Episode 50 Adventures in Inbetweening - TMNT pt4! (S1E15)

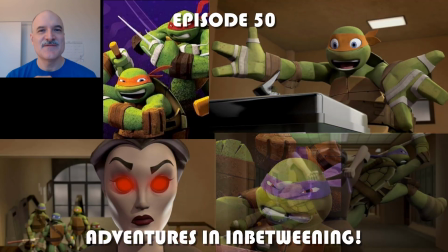All right, welcome to episode 50 of Adventures in Inbetweening.
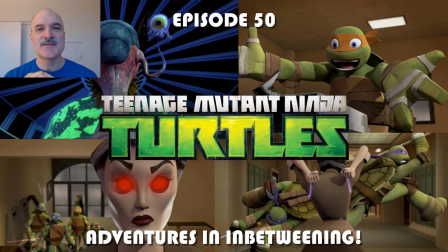Today I'm looking at another episode of Teenage Mutant Ninja Turtles that I animated on in 2013.
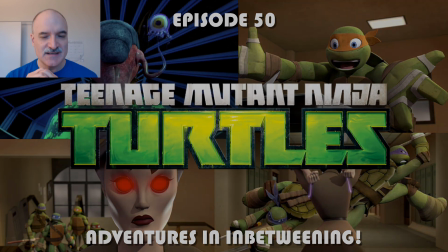This is episode 115, The Alien Agenda.
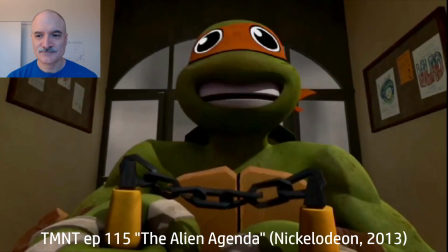Sweet, so this is what school's like.
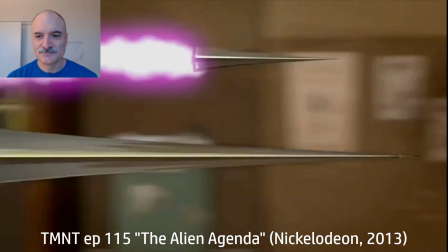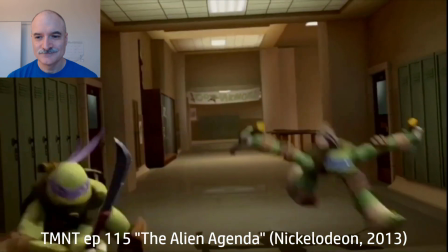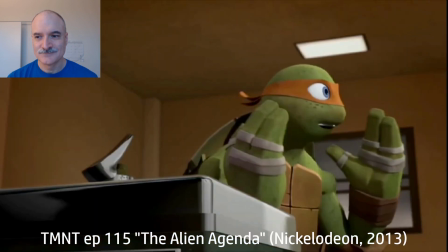Water fountain! I know! School has everything!
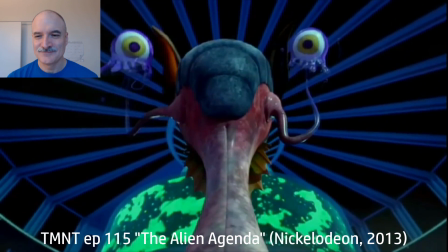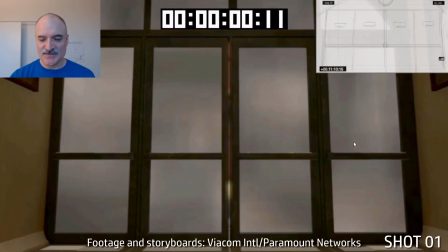All right, lots of fun stuff in this episode. So very first thing to notice is that the turtles are going to school.
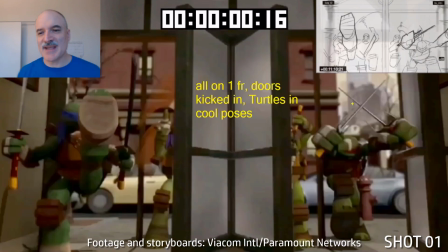And this is something that Mikey has heard all about from April.
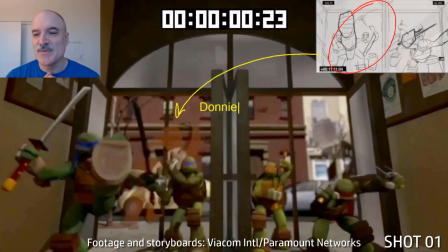April's not thrilled with school, but Mikey can't wait to go see what it's all about. So all four turtles burst into the front doors here.
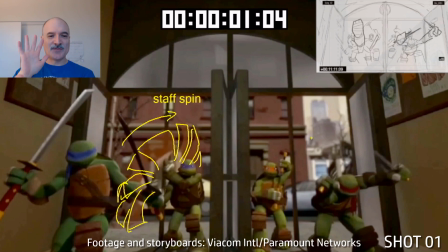Donnie was actually, when he's spinning his staff like that, he was too big to put in front. He was going to be obscuring Leo, so we needed to shift Leo in front compared to the storyboards.
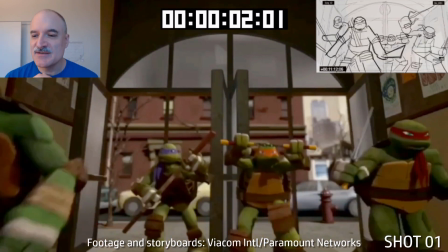Have that clockwise spinning of Donnie's staff there. Here comes Raph on the right-hand side,
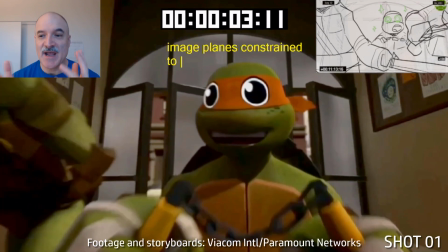and Mikey's going to come in slow at the end because all the other turtles are going to walk past. We need to see Mikey's anime-eyes expression here.
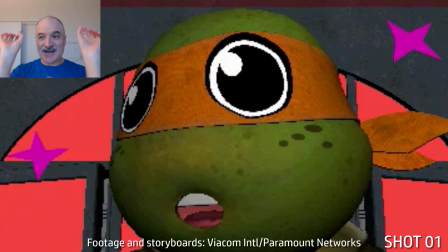These are actually image planes that are constrained to Mikey's rig. You can see here in the secondary, there was actually little pink stars that were image planes as well that were animated, but those didn't make the final cut.
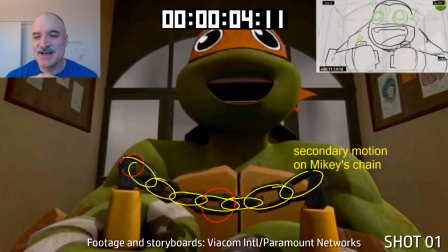So that kind of thing, yeah, just we can't get those eyes as part of the rig. It has to be something that's actually added on later.
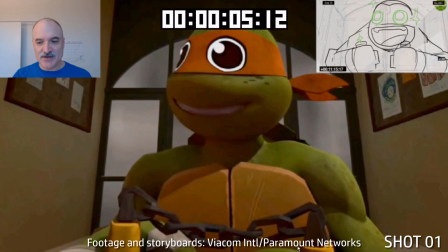Whenever we're moving Mikey's nunchucks, you see that there's secondary motion on the chain there. I think there were 3 main controls, as I recall.
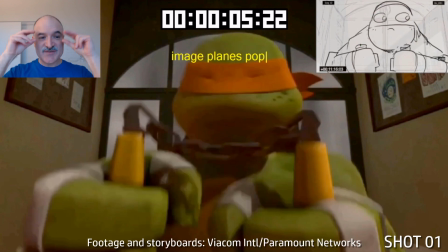Whenever Mikey is blinking, we're skewing and squashing those image planes.
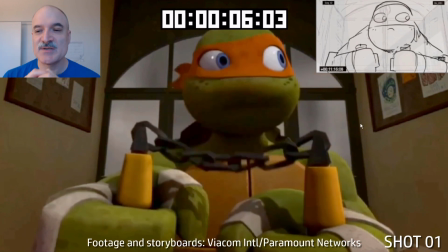When the blink is full, we have to have those image planes pop off because they just can't be hidden behind the mask.
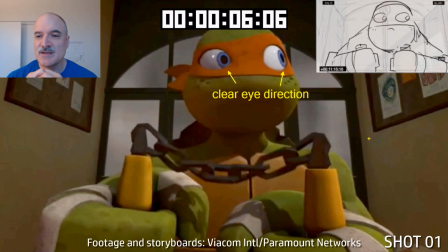And then when we get to Mikey with the image planes gone, clear eye direction.
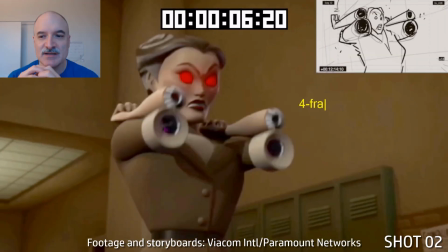Always want to have the same negative white space around them.
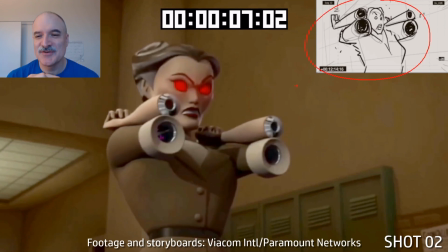Now here's our friendly guidance counselor, Miss Campbell, who turns out to be an evil robot with crazy elbow rockets.
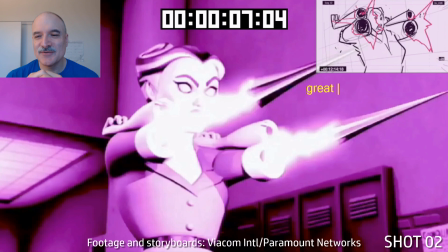So she shoots her elbow rockets here. Terrific lighting. Look at the contrast here.
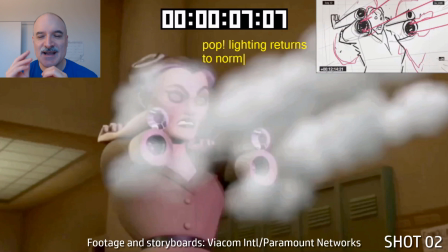It's all just purples and blacks and whites, and then pop after a few frames, it all returns to normal.
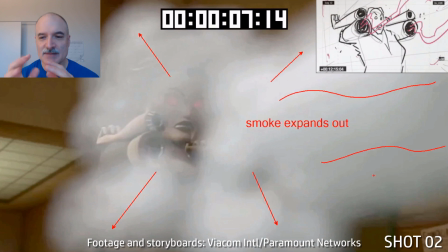Nice and defined and just really strong lighting. And then we got the smoke here going into the cut, expanding, expanding, expanding.
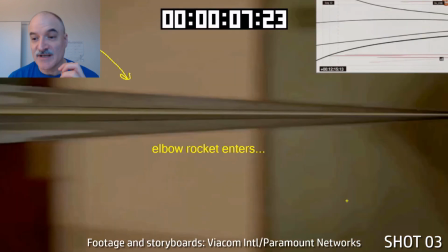Now we're going to cut to the shadow of one of the rockets. Rocket enters, takes up the full screen horizontally there.
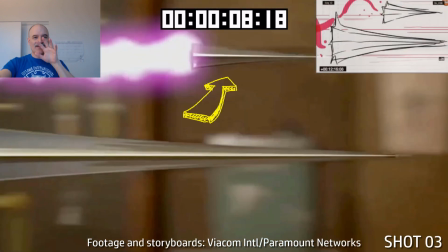And then that rocket's going to go away from us to reveal the other rocket coming in the foreground.
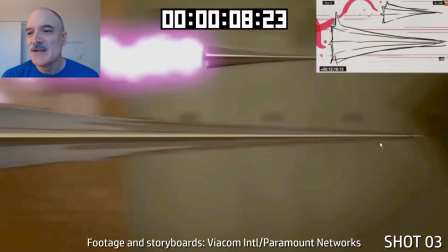Terrific stuff. That's all based on the boards. And, you know, just nice and clear, very simple.
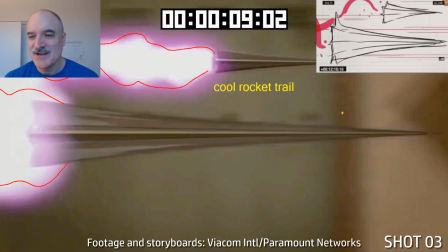A lot of really neat rocket trails added in by effects here. And we're going to move along now.
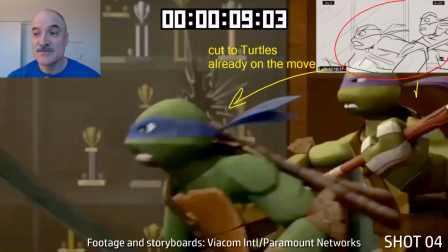So Leo and Donnie and Raph are all charging towards the rockets.
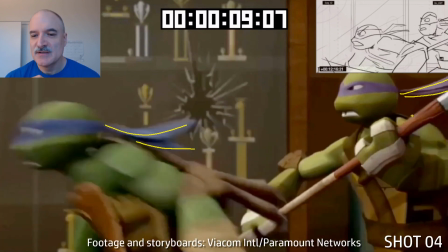Really nice storyboard poses to work with here. Have those tassels always trailing behind.
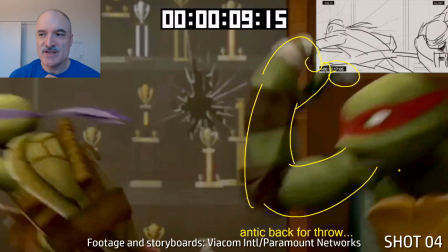So there goes Leo and Donnie. Now you see Raph here in the storyboard. He's already shown having thrown the nunchuck, but we got to actually show that action.
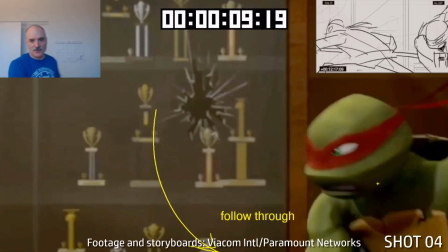So we got to have elbow leading. Here comes the hand following through. There goes the one arm, and here comes the other arm again on the storyboard.
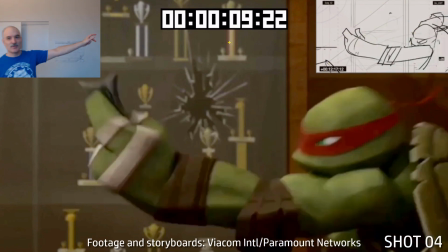We just show him in full extension, but obviously we have to break down the entire action.
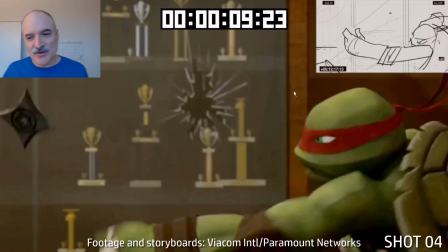Lead with the elbow. Here comes the arm. We got to follow it through, and if we're going to follow it through, we might as well keep it on screen and follow it through in an interesting way that keeps the silhouette.
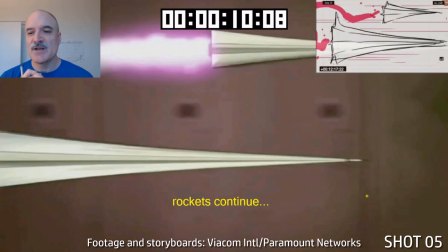Cut back to the rockets. There's that one in the background, one in the foreground. Panning with.
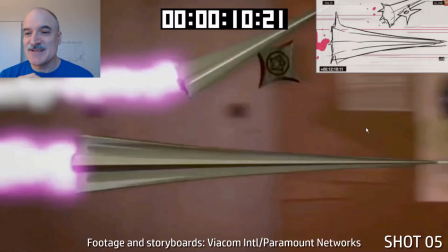One throwing star comes in, hits the rocket, boom, and that turns into a moving hold.
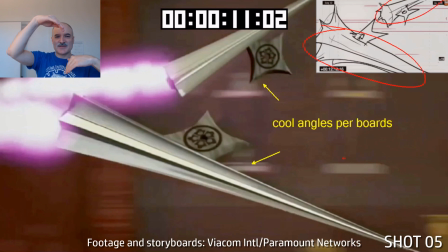And then the second one comes in, boom, and now we've got these 2 angles that are just going to slowly drift, just like the boards.
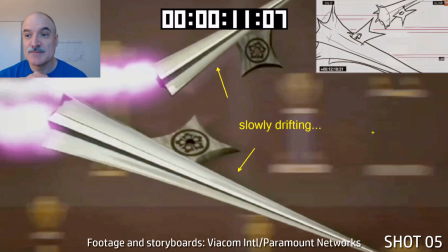And this is creating the contrast that's about to come. Boom, there's our first flash frame.
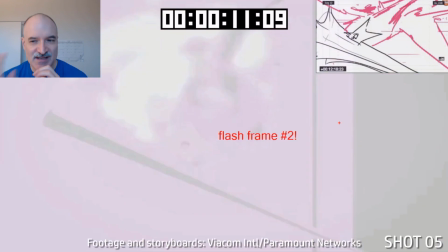And we're like, whoa, well, what is happening? And then we see the explosion obscured in the background there.
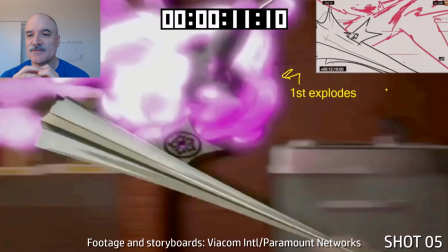Boom, first one explodes.
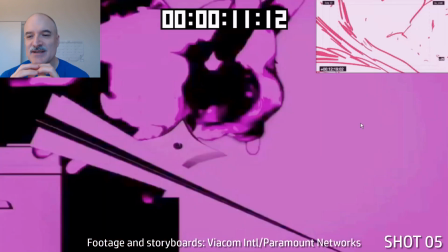And right after that, we're going to get another flash frame.
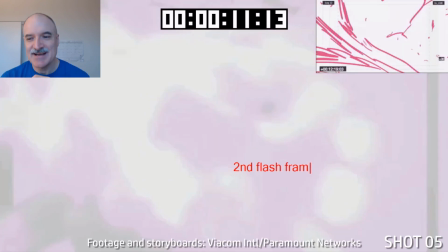And we're going to get the second flash frame, number 2, with the explosion.
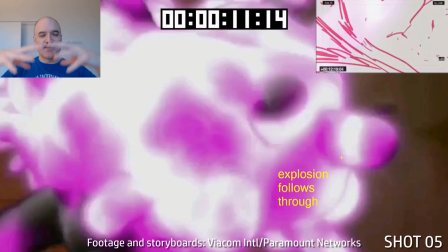And then we return to regular lighting, and the explosion is following through. So we get this chink, chink, boom, boom.
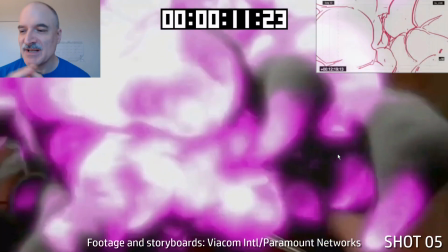Really nice beats that are happening there. And the entire screen is secured.
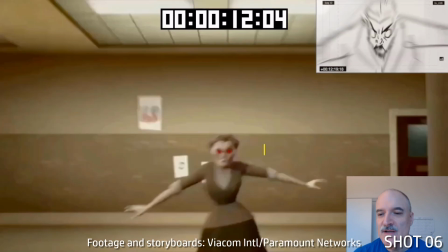Now here we're going to be focusing on Miss Campbell for 4 frames. We're going to smash back.
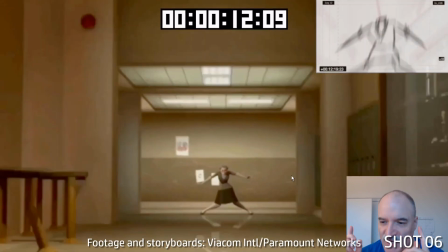Look at the first frame, how much we're changing. We're going to smash back for, I think, a total of 6 frames, 8 frames.
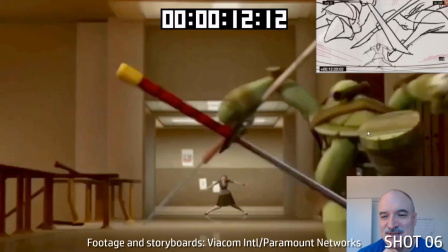You see there's an issue though. Leo is missing on the left-hand side for a total of 5 frames.
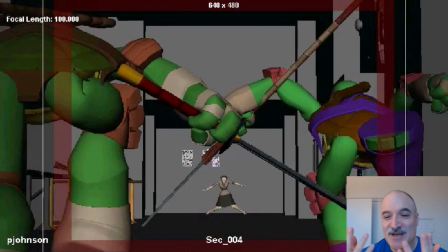Now, I got to assume that there's something I did wrong with the constraints, but I went back and looked at the secondary, and he was there when I animated him.
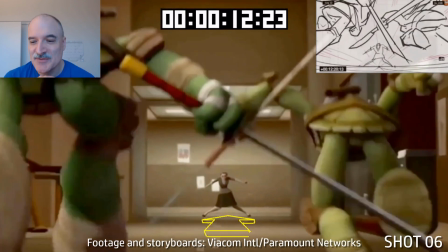So something technically went wrong somewhere, and this made it through to air. That's not something I'm proud of,
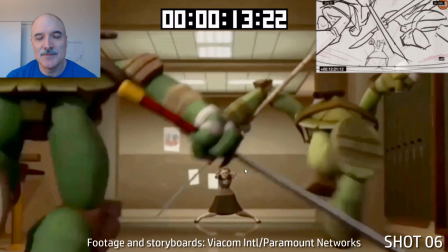but it's something that happens in the animation industry where there are technical problems beyond what we intend, and sometimes it gets through.
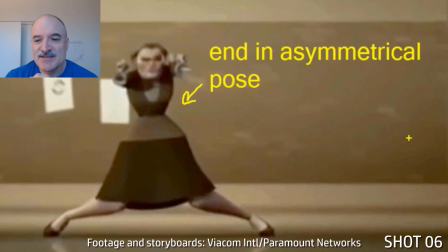Here we're ending Miss Campbell in an asymmetrical pose. It's really nice.
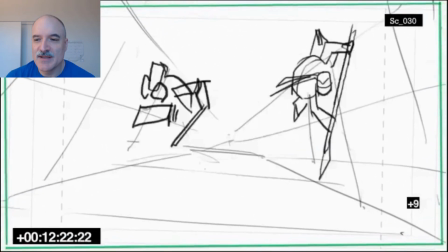And here, now I'll just quickly show the different stages here of them jumping towards us. So we've got storyboard stage.
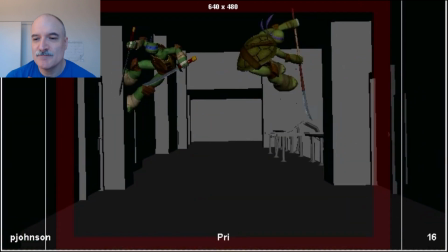Here's our layout. Here's primary. This is all 50% speed.
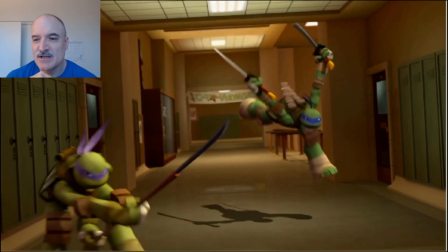Here's our secondary. Here's one of the first iterations of final lighting.
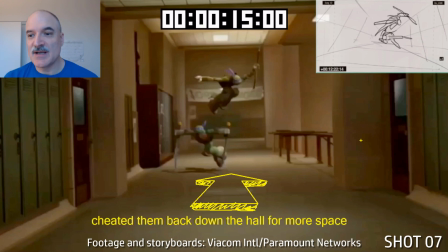Now, compared to the previous scene where they were running down the hallway and jumping, I had to cheat them way back down the hall.
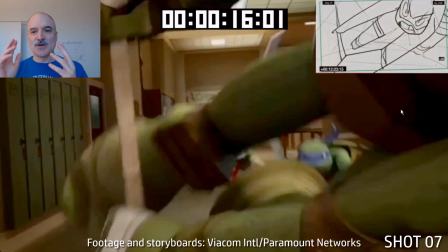You see, they were starting all the way back by the stairs there to give them enough room, because in the previous scene, they were already almost to the far wall.
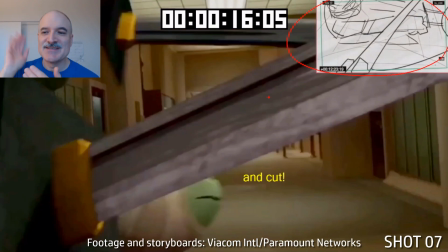So sometimes you just have to continue to use that same environment over and over.
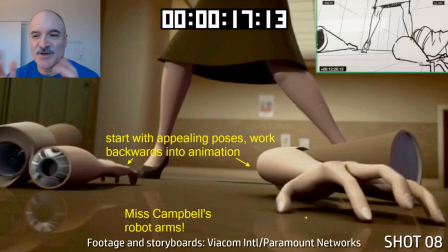We didn't see what happened off screen necessarily, but we saw that Miss Campbell's arms are being cut off and falling down here.
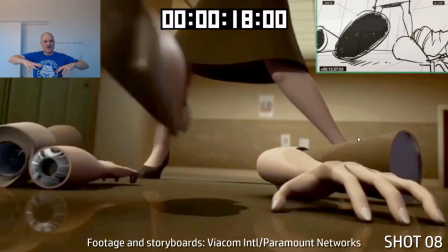Now, when the arms are on the ground, it's much easier to start with an appealing pose and work backwards rather than trying to animate into an appealing pose.
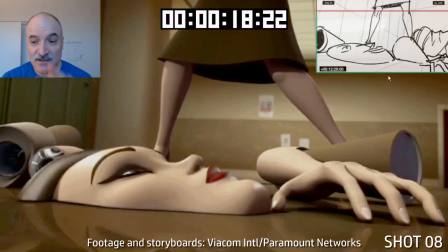And that's what I did here. And making sure I left space for the mask to fall into.
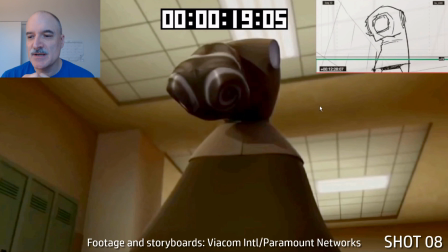And then we're going to do a quick pan up here. I think it's about 6 frames. And just rotate only, no translate.
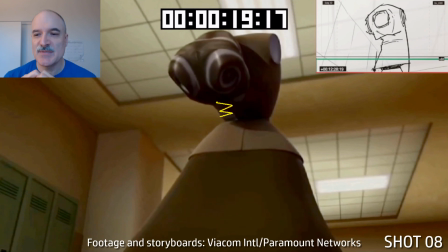If we're going to have translate, that's going to turn into a crane. It's going to be a very different feeling than just looking up.
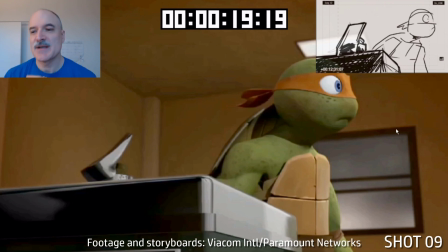And we've got a nice zigzag stagger as she goes up there. Now here's Mikey.
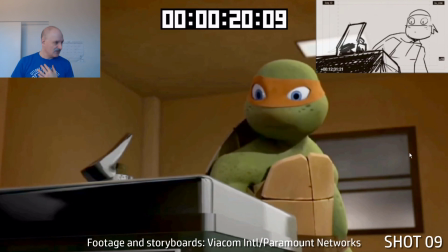Again, whenever you're doing any kind of blink, have that head arc if you're going to be changing the head and eye direction.
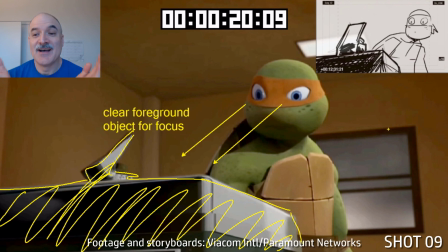Mikey sees the water fountain. He's never seen such a thing before.
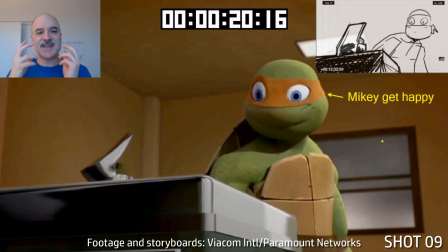Mikey loves school. Look at Mikey getting happy here. We always want to see the expression change first, and then we can see the body change.
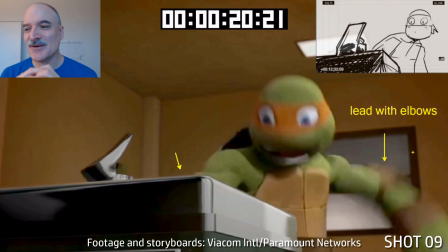We don't want to have the body change go ahead of the thought or the emotional impact.
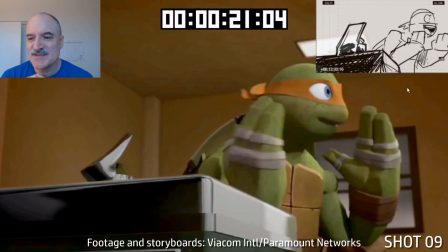Leading with the elbows, that's just a general rule. I would, most of the time, if there's if the arms aren't looking very interesting in animation, I'm going to say lead more with the elbows.
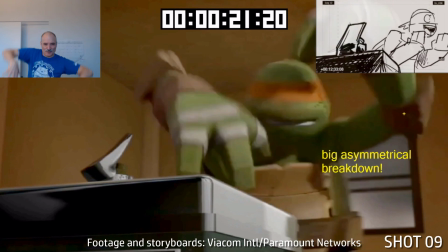Here's another example. We can get a big asymmetrical breakdown here for leading with the elbows, leading with the elbow, leading with the elbow,
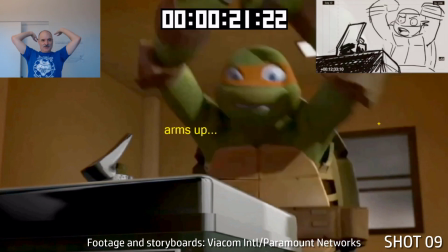and everything's going to come back to similar pose, but we can get there in an interesting way.
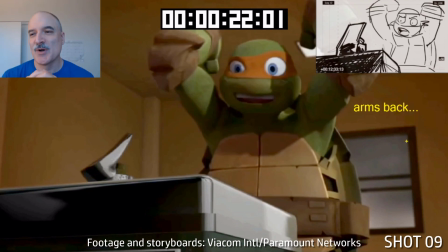Again, look at a storyboard pose at the top right.
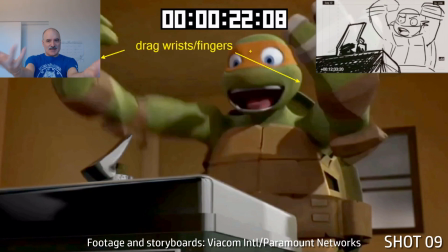Dragging those wrists, dragging those fingers, coming towards screen with a relatively low focal length.
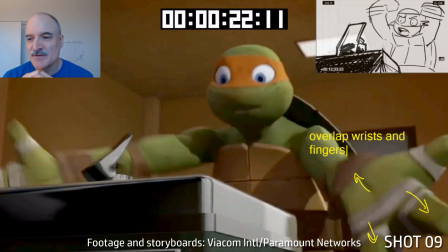It's probably around 28 or something here. Maybe it's a 35. Overlapping the wrists and the fingers.
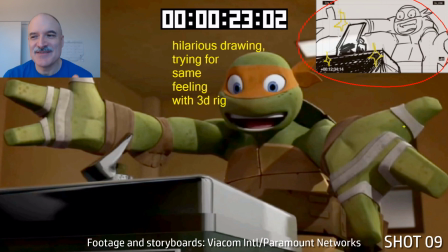And again, look at this wonderful storyboard pose. We can't achieve that with this rig, but we can at least achieve the same feeling.
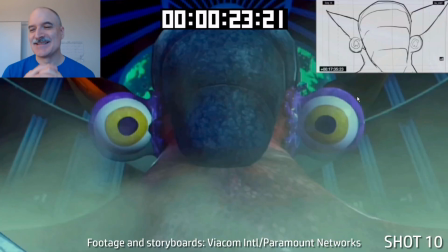We can, as much as we can. It's just such a good starting point to work from.
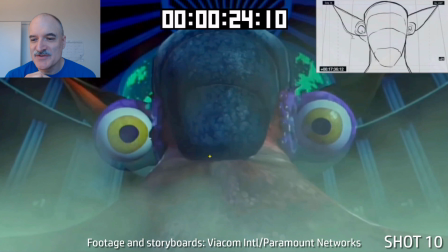And here, and last but not least, is our monster of the week, Justin, as named by Mikey.
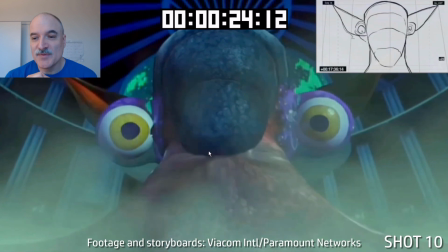Justin is going to be moving away and up from the camera here. Camera's going to be tilting up.
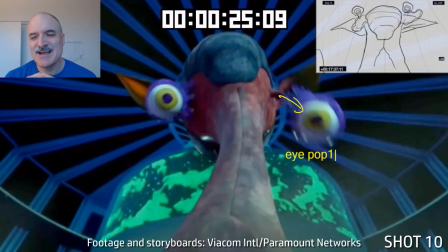Justin's going to be getting bigger and bigger. Now Justin's eye stalks are going to pop out, and we're going to see the eyes be all
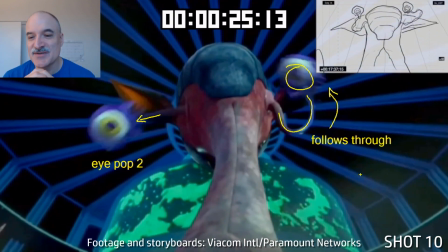gooey and gluey, these little jellyfish eyes, following through with some nice offset.
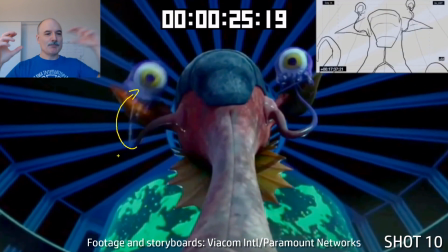Pop, pop.